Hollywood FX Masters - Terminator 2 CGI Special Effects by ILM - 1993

Terminator 2 won four Academy Awards for special effects and it was T2's use of computer-generated imaging that established a new benchmark for special effects.
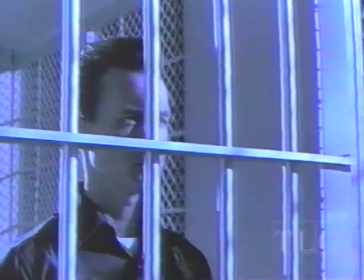[0:16]
The computer animators at ILM had the monumental task of generating more than 40 different shots of computer images.
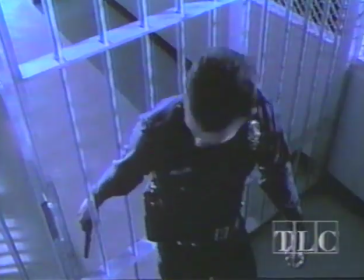[0:24]
A crew of 50 visual effects artists worked for the better part of a year to complete the film.
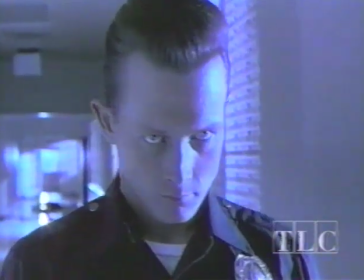[0:30]
For the artists at Industrial Light and Magic, all those hours at the computer terminal had paid off. Here's Dennis Murin. The entire T2 project was the most challenging project I've ever worked on. There were so many things that had to come together on that show for it to work. One is we had to figure out how we could just digitize film so we could do all the digital work we needed to do in the middle, all the software generation of images and all, and then get it back on film. That was a major hurdle.
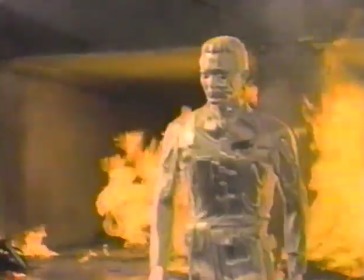[0:58]
Previously, we'd done like four shots in Back Back to the Future 2, and we done a couple shots in the abyss. But to think we could do 45 shots with a deadline was a big deal. So it took a lot of figuring out of stuff. And I actually took a year off work to kind of 42 to actually kind of see if this was an avenue that I felt I wanted to pursue, this digital technology, or whether we should put it on the back burner for five years and let other people figure it out.
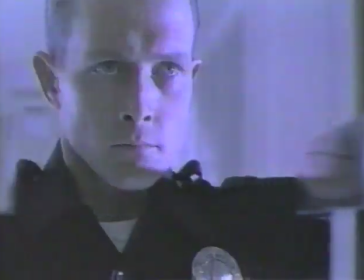[1:23]
This scene required a complex combination of live-action footage and computer-generated images.
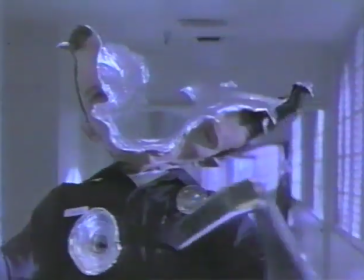[1:29]
I'll M. Steve Williams. One of the biggest problems in Terminator was to try and give an illusion of plasticity.
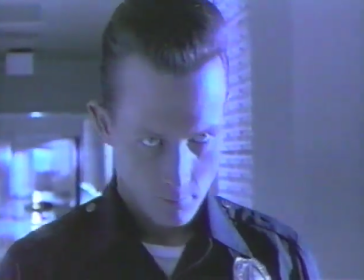[1:37]
So pieces of them, of geometry, were falling off them, yet it was totally smooth and not showing any hard-cut lines. And computer graphics, if treated wrong, will show very, very hard edges. And on film, you know, it just looks like a scrape on a car. So we did a lot, what we call a technique called ray sampling,
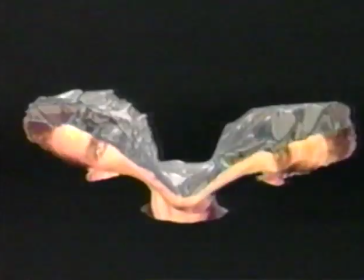[1:56]
where we take a patch of geometry and fire it against the two areas that are broken, and it creates a nice smooth fillet in between them.
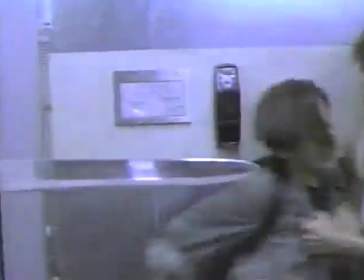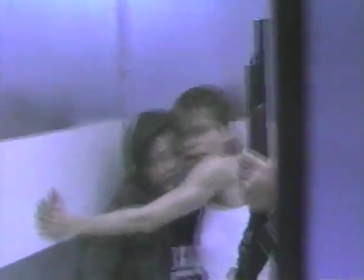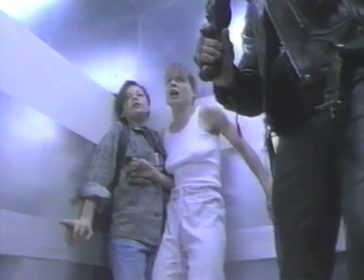There's another neat one in Terminator where there was a problem of taking somebody and passing his head through bars, right, in that one shot where Robert walks through the bars.
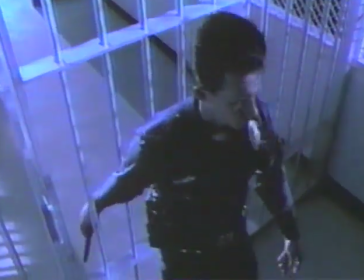[2:31]
I mean, I even heard one guy sitting behind me going, I know they did that shot, they did it using jelly. In fact, it wasn't, but it was supposed to create the illusion of that. So element one, Robert walking in that scene. We extract the data of the camera so we know exactly the camera angle. Element two, a set of bars, computer-generated, sitting there. So we make computer-generated bars. The third element, we take our synthetic digital stunt double of Robert and we rotoscope him to the first element of Robert walking.
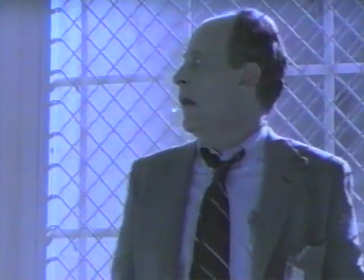[3:02]
Then we pass the digital one of Robert through the bars.
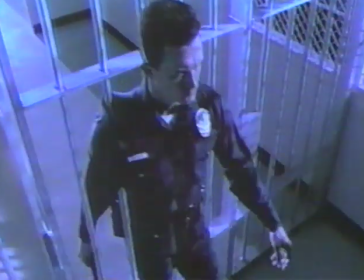[3:06]
Using this technique called collision detection, it creates a nice little disturbance around the bars and looks like putty passing through, or a fork passing through putty. Then we take frame for frame of the first element of Robert and project it against the result, and it creates the illusion of the putty appearance. On Terminator 2, my job was up front to actually build a computer-generated man, Robert Patrick.
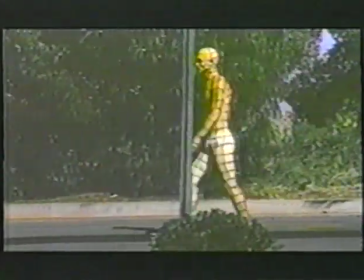[3:33]
So we had Robert come up here, we painted a grid on him, and we shot him on the back lot.
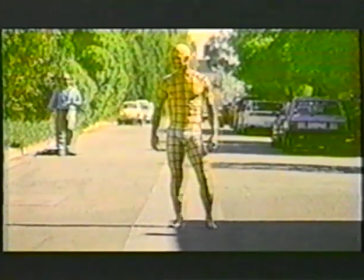[3:38]
And I used that information, that actual film, to study his motion and actually construct a man. We took a set of his actual images and put bones on those images and animated the bones walking, then built skin over top of that, so that was the second stage. So we were studying his motion, and in order to have Robert's body animate,
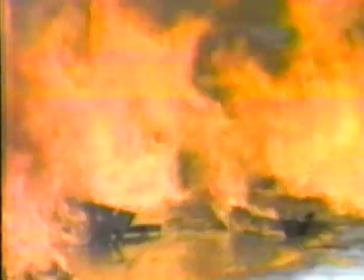[3:58]
we had 30 channels approximately. like different channels that control, like the leg moving and the foot moving and the hands moving.
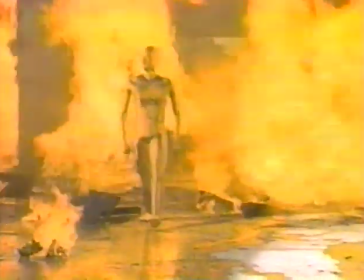[4:06]
And I guess the litmus test was sort of the part where he's walking out of the fire, which kind of tested his invincibility.
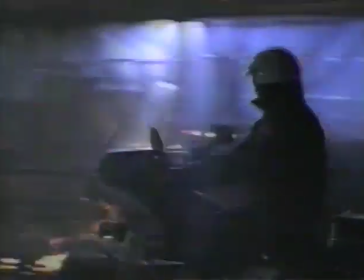[4:19]
Probably the most exciting combination of stunt work and computer imagery can be found in this sequence.
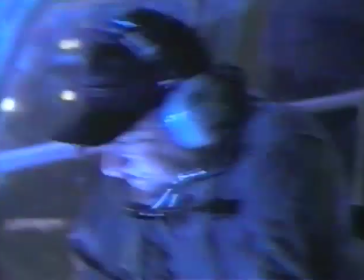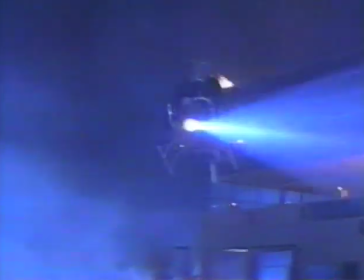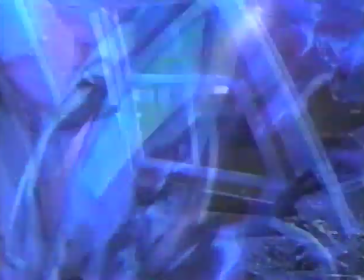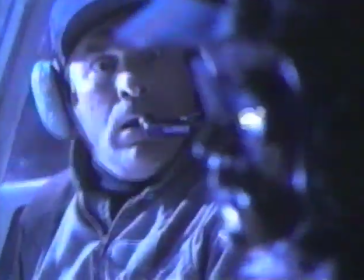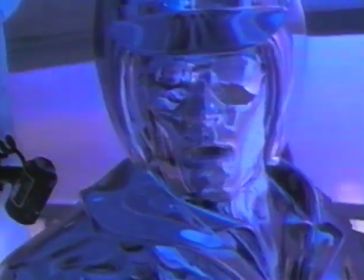[4:46] Get out.
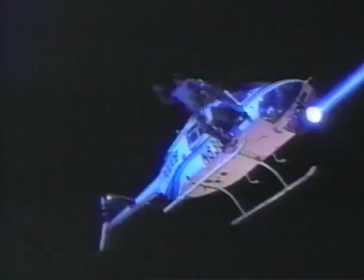in t2 there's a scene when robert patrick playing the t1000 robot races out of the building on a motorcycle and jumps under the helicopter and smashes his head through the through the uh the glass of the helicopter the bubble on it and then melts into the through the smaller hole that he's made uh as the polyalloy liquid and then goes into the seat and reconstructs himself in of the shape of the policeman again. And those were done through a series of things, one of which we shot Robert for one of the shots, sticking his head actually through the glass, and then we stretched the image. We pulled the image and stretched it into a blob shape and mapped that from the computer over a three-dimensional shape of a blob pushing through,
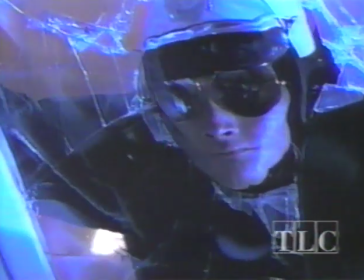[5:37]
and then blended the two together so it appeared as though his face was stretching, and then it turned into the chrome and moved on through. And the following couple of shots we did has got a typical computer graphic sort of animation
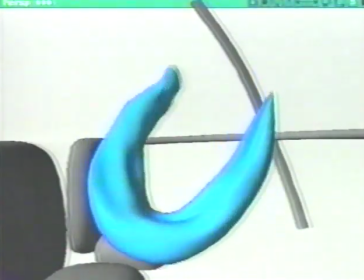[5:51]
of a shape going down as a blob into a seat and then forming up into a person again.
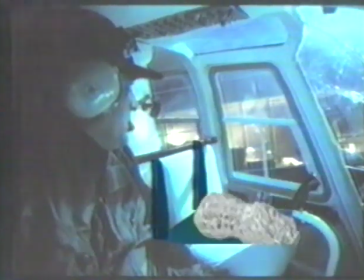[5:58]
And then that, the way we did the entire show is in that shape is then we call mapped with reflections that were actually in the helicopter that we shot when we were shooting the show, just still photograph views of all the different areas, looking forward, back, top, bottom, right, and left. Those reflections then are just taken with a still camera, which is scanned into the computer also, and what we call mapped onto this geometry that we've made.
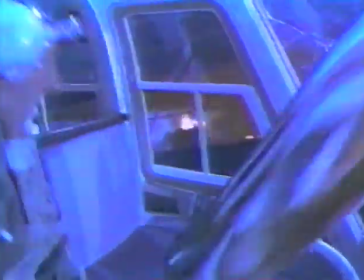[6:22]
This is what makes these characters look like they're chrome, as opposed to a typical computer graphic logo of a certain Friday night movie or something like that you might see. Instead of it looking like plastic or like wood, a lot of computer graphic says we've mapped on the reflections so this thing looks like it's a chrome shape.
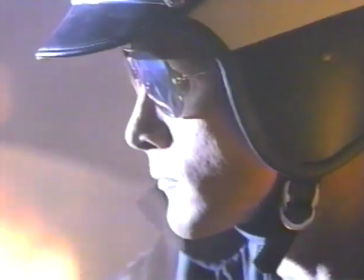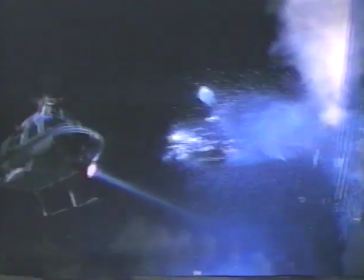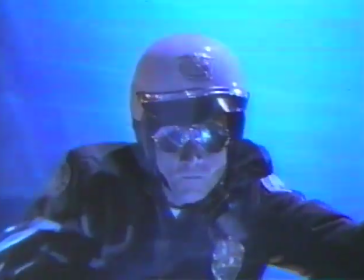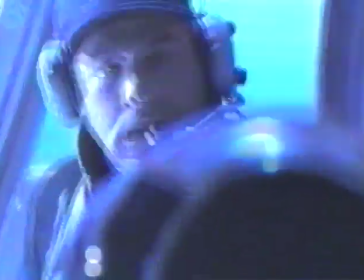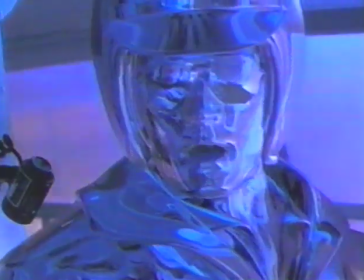[7:11] Get out.
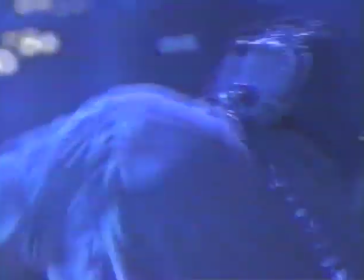That's a wrap. See you all next time on Hollywood Effects Masters.